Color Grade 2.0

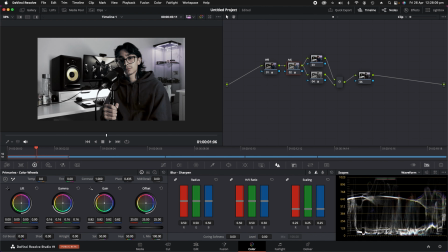I'm going to do that one more time just to kind of roll off the highlights a little nicer.
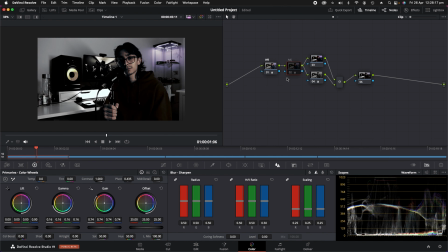There you go. As you can see, if I just go and turn this on and off, the highlights kind of roll across quite nicely.
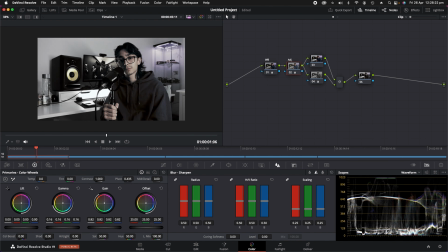Maybe I just bring up the highlights just a bit, actually. All right, there we go. Once you've got your adjustment done, we're going to highlight all of these, and we're going to go right click all the way down to the bottom, create compound node. So now it's in a cute little group. Hooray. Now we're going to right click that again, and we're going to label that BB for bleach bypass.
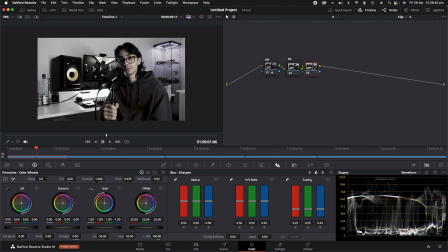Now we're onto the look. So we grab this node here, a second node which will be our vignette, another node for halation, another node for glow, and another node for our grain. Now we're going to grab all of these, we're going to right click, and we're going to go create compound node. And this right here
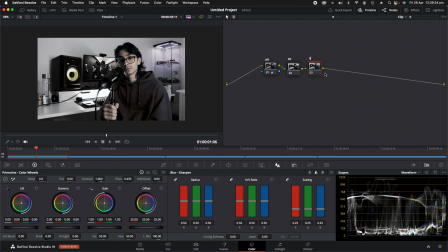if we right click and label it, this will be our black and white and our effects. So if we right click, we go show compound node, we're in the group now, so then we can go to our first one, which we will label saturation.
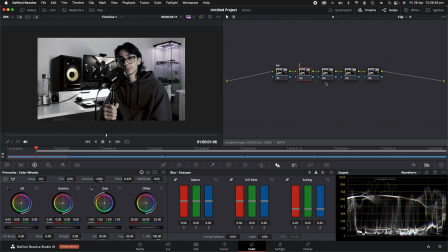We'll then label our second one Vig for vignette. Then we'll label our third one Hal for halation. Then we'll label the fourth one, just write glow. Then we'll put the fifth one as grain.
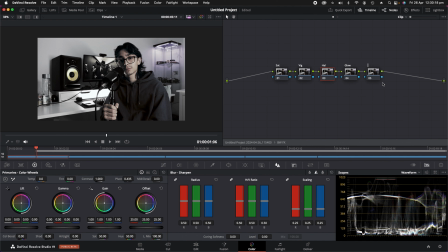Actually, scratch that. Actually, no, do that. Grain, and then we're going to add another node, and that's going to be our sharpness for the clips that aren't very sharp.
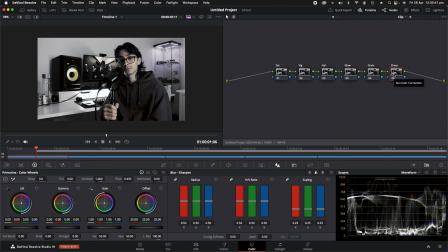Because like I said, when your image is in black and white, there are no colors to distract the viewer's eyes, so people focus on things like the detail and the sharpness and all that kind of stuff, so you've got to be very particular with it. So we've added a sharpness node so we can add a bit of sharpness in areas that we need to add a bit of sharpness. Come back to our first node, saturation.
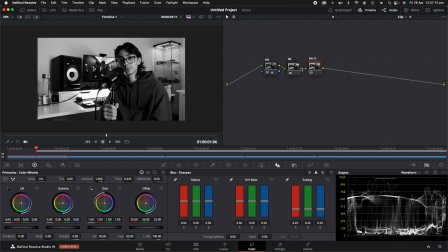We're going to go down to the saturation down here, and we're going to drag that all the way down. I'm going to go back so I can show you what the bleach bypass kind of does. If I turn the bleach bypass off, we have a very flat image.
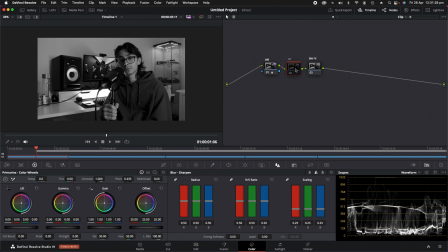Now this, can be a look if that's what you're going for, but I don't really like it. There's no depth to it. And like I said earlier, again, black and white, it's all about the details and the depth. So I'm going to bring back my bleach bypass and look at that. Oof, that is cinematic.
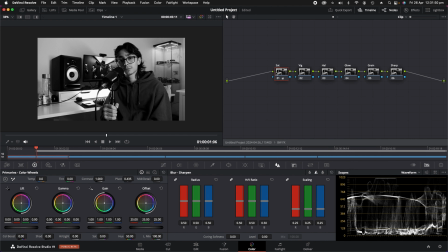So anyways, back to our black and white and effects. If we go back into that folder, we've done our saturation, now we're onto our vignette. So if we go vignette, and we drag a vignette on, light.
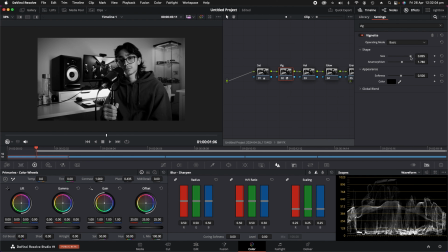We do not want to overdo it with our vignette because this flattens our image out. See, if I add, here, look, I'll show you. I add a vignette like that and I turn it on and off. Look at the difference. It's kind of flattening out those whites, which is kind of like removing the bleach bypass filter.
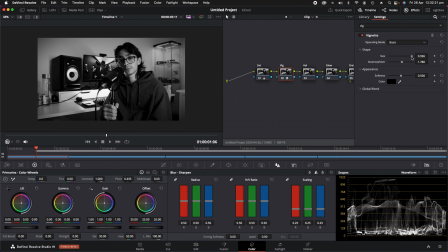So we kind of want it very light to resemble the characteristics of kind of like an old vintage lens. So right there, I think is about right. That way we're keeping a bit of the detail around these areas and rolling off the bright corners just a tad. Now we move over to halation.
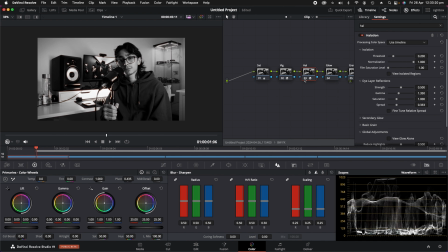Drag on halation. If you're using the free version of Davinci Resolve, you won't be able to use halation, but if you just grab the film look creator, I'll put it on here. As you can see, if you scroll down, halation is there, glow is there, and grain is there, or bloom is there, and grain is there.
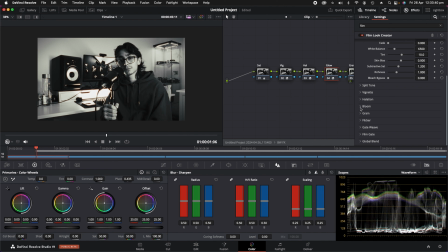Bloom's kind of the same as glow, so you've kind of got all three here. But anyway, we're going to reset that. I'm going to head back to our halation. Now halation is fun.
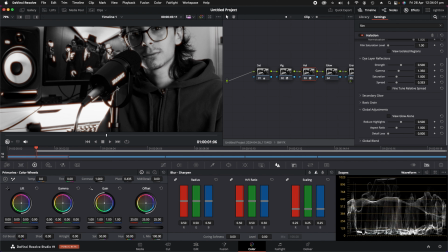Kind of adds this old filmic red kind of tinge to the brightest parts of your image, as you can see here. If I turn it on and off, on, what am I saying?